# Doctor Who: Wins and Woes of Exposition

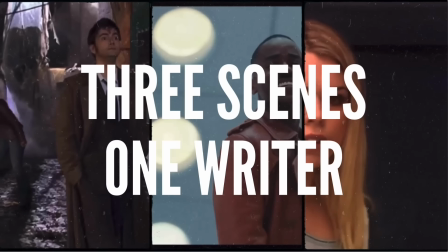3 similar scenes, all written by the same writer, all with the same purpose.
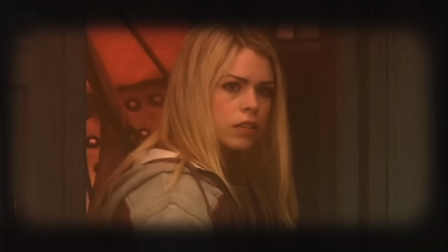So why does one fail so hard while the others soar? This is Doctor Who. More exposition wins and woes.
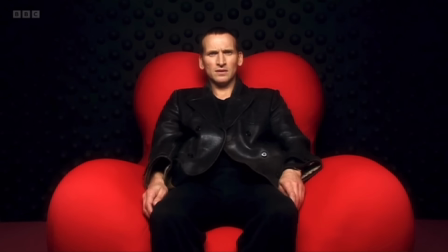As people seem to enjoy my last exposition video, I thought it'd be fun to once again explore that little thing that drives every writer mad.
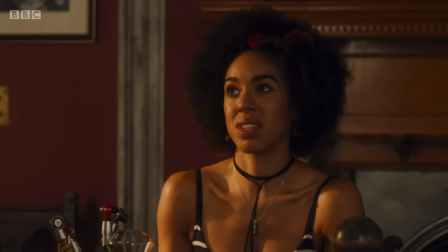Doctor Who is chock-a-block with exposition. It's the nature of the beast.
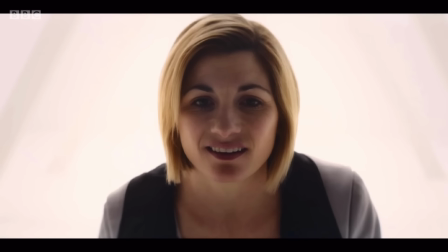With only 45 minutes to tell a twisty time travel story, writers need to work incredibly hard to get all the information across quickly without it being a boring slog.
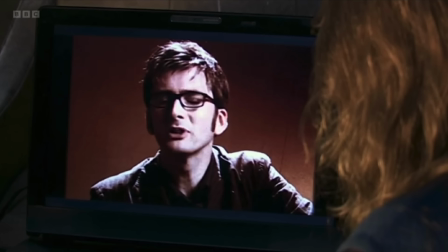Today we're diving into 3 scenes, each one written by the Welsh wizard himself, Russell T Davies, to examine how each one deals with exposition through character, plot and tone.
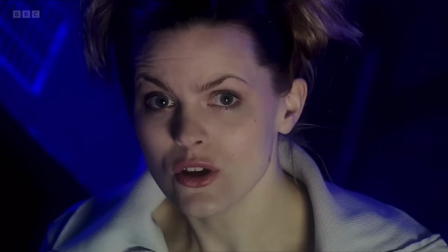We'll also look at why 2 of them work so well, while the third leaves audiences feeling pretty cold.
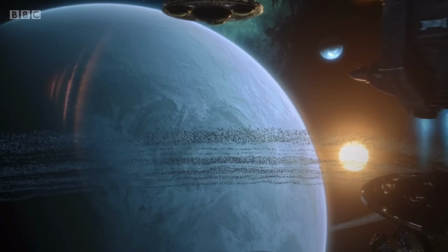So, the scene in question.
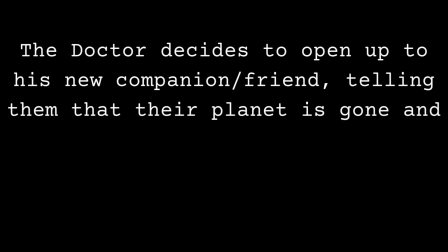The Doctor decides to open up to his new companion/friend, telling them that their planet is gone and that they aren't just a Time Lord, but instead they are the last of the Time Lords.
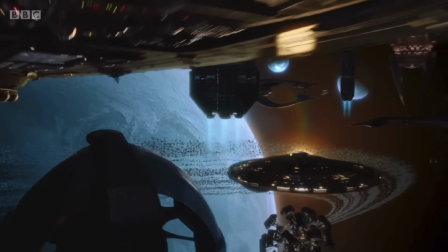In doing so, a weight is lifted off the Doctor, while the companion now understands their new friend a little better.
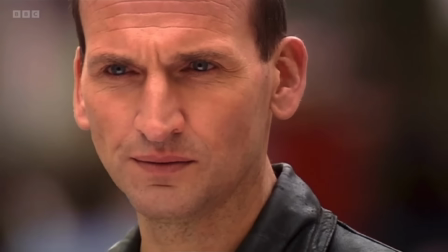The scene I'm describing is the closing moments of The End of the World, the closing moments of Gridlock, and the opening scene of Space Babies.
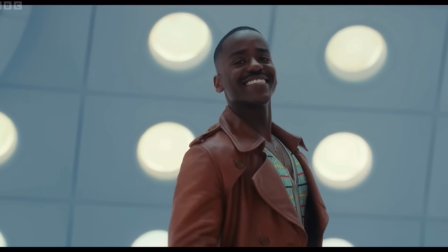Now, there's no prizes for guessing which one doesn't work, but I want to explore why.
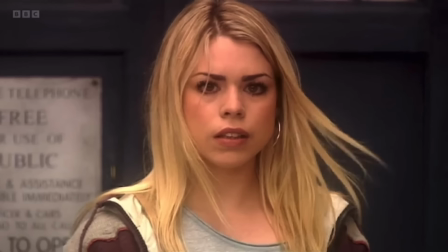How can 3 very similar scenes, each with the same plot beat and outcome, be so different?
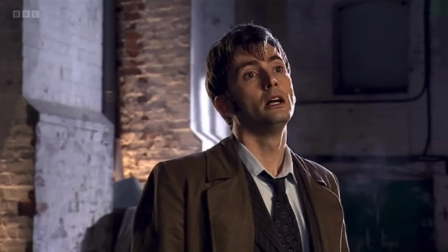Starting with
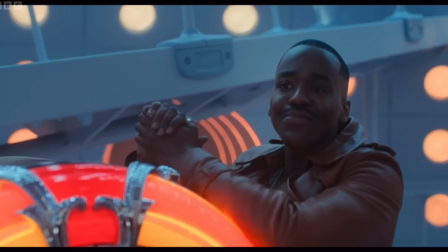Planet gone, I'm alone. That's the information. That's what the exposition needs to get across.
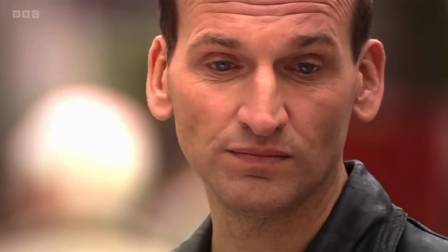You can fill these scenes up with fancy dialogue and Shakespearean acting, but at the core these scenes must establish people are dead and I am sad.
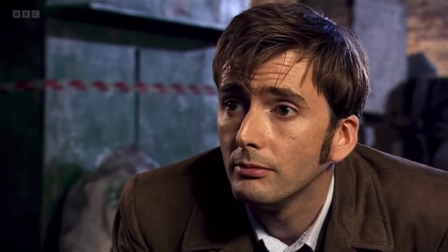And it sounds like I'm purposely taking the piss, but this is actually how I teach exposition when working with writers.
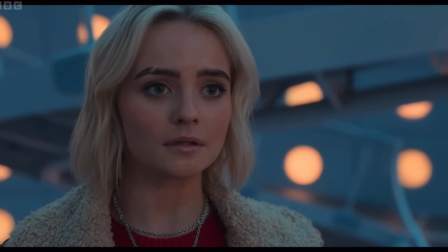Break it down, write the information in the most basic, almost sarcastic way possible, because then you see exactly how it will come across if written and delivered badly.
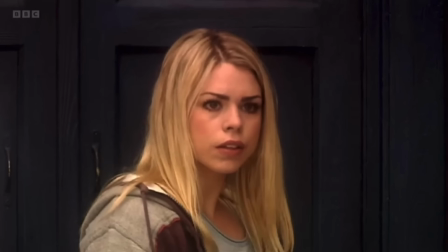The End of the World waits until its final scene to deliver the information.
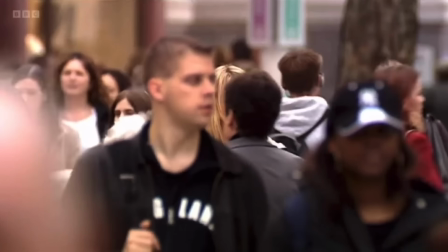It builds up slowly throughout the episode, with Jade the Tree hinting towards something sinister and sad about the Doctor's home planet,
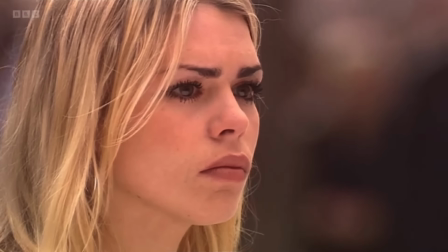but it's not until the adventure is done and they're back on Earth that we as the audience are finally told the truth.
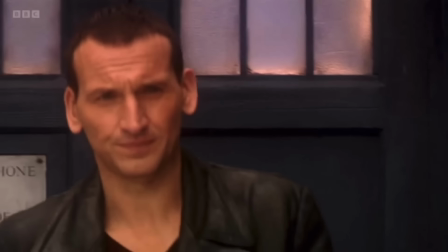It's written and delivered very matter of fact. There's no bells and whistles with this scene, it's just a character opening up for the first time.
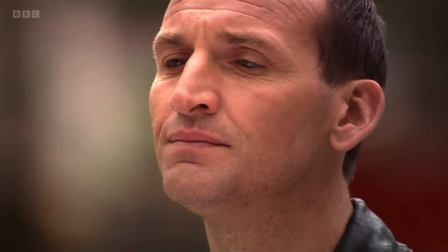It's so simple that this scene, which could end if you wanted it to with soaring music and tearful glances, instead ends with the characters going to get some chips.
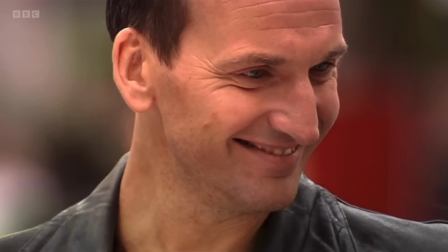And when I say simple, I don't mean that as a bad thing, it's a simplicity of this scene which makes it one of the standouts of the series.
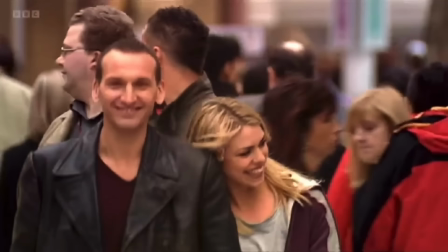But this isn't information overload. Instead, Russell uses one of my favourite ways to disguise exposition, by shrouding it in mystery.
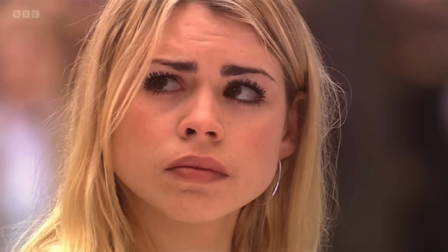Leaving the audience with a question is just such an effective way of engaging the viewer. We are told that there was a war, but when Rose Tyler asks a war with who, she is met with silence.
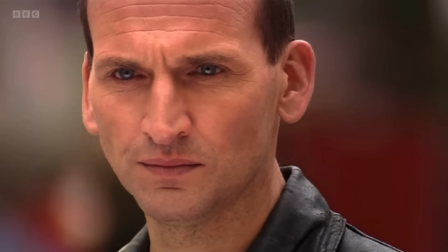With who?
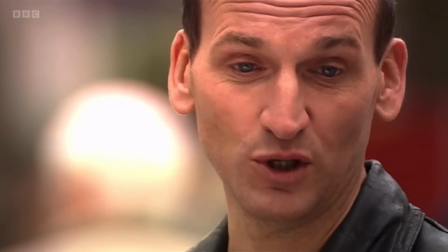Suddenly, a question mark hangs over the whole scene. She realises he's not ready to talk about it yet and moves on to another question, leaving us to wonder.
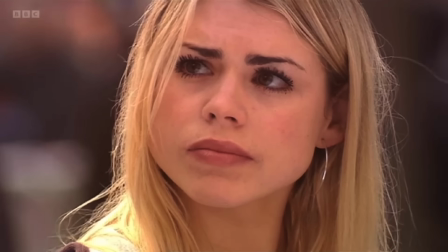The mystery is set. And when I put it like that, it sounds so simple and easy, doesn't it? So let's jump to Space Babies.
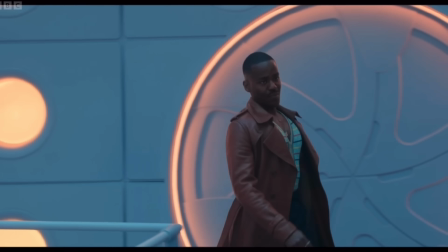The information in this scene is a little more cluttered, not due to story purposes, but because it feels like the show is ticking off a list of things they think the viewer needs to know before the adventure can begin.
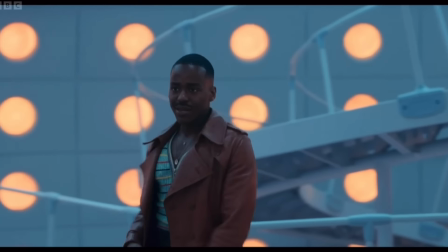In this scene we are told about Gallifrey and the Time Lord's names, such as the Rani, the Master, etc.
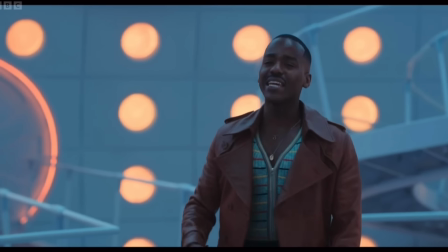We're told why the TARDIS is a police box, that it travels through time and space, that the Doctor's home planet is gone, and quickly after that what TARDIS stands for.
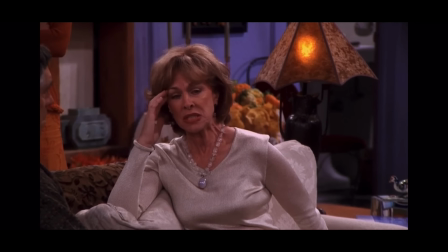That's a lot of information to get in 30 seconds.
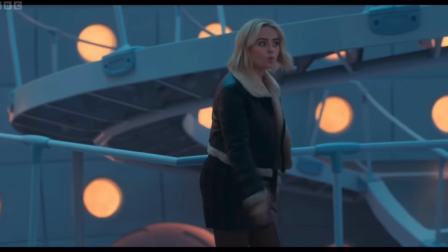We'll talk about why all this information is unnecessary a bit later, but for now I want to focus on why it feels so odd.
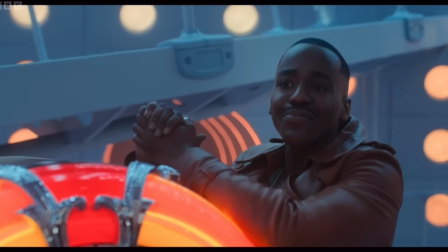And it's because none of it feels right.
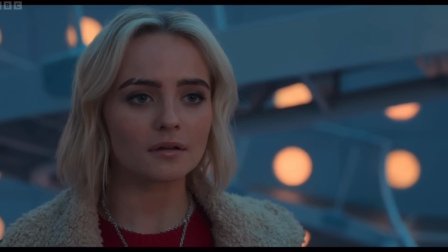Ruby's reactions and questions seem unnatural because this isn't a scene where she's a normal, curious girl who's been swept up in the madness of the Doctor's life.
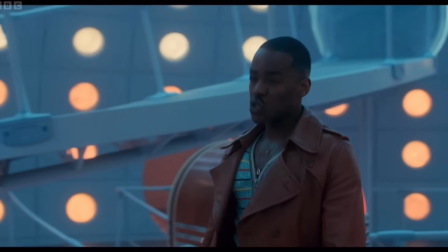Instead, she's the mouthpiece of Disney, who is spouting out the questions they think new viewers might have.
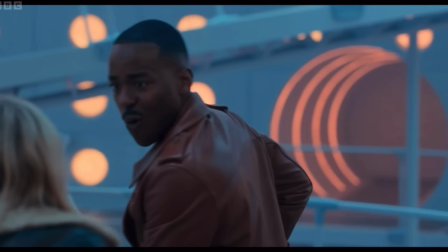And sometimes there's not even a question. The Doctor tells her what TARDIS stands for completely unprompted.
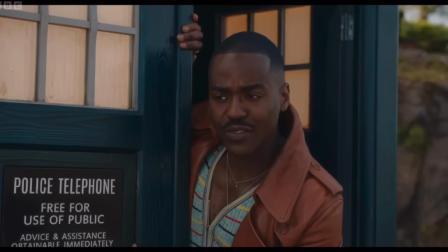He just says it.
Stands for time and relative dimension in space. Huh?
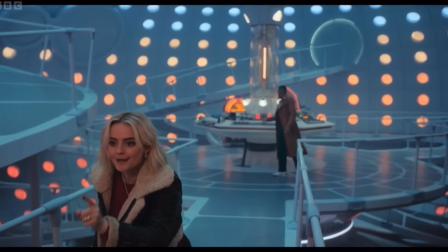She's staring at a dinosaur, and instead of letting the magic and the whimsy of the show speak for itself, immersing the audience in Ruby's amazement, we're just told more information.
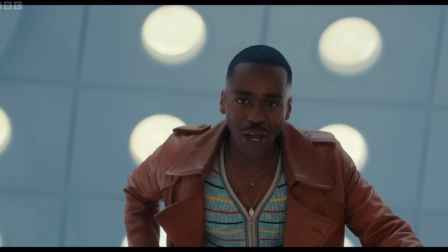It is a checklist. Honestly, the best bit is probably this one line.
Gone!
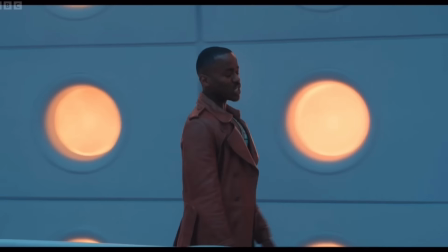Ruby, it's gone. It's gone.
Mainly because it's driven and delivered with some emotion.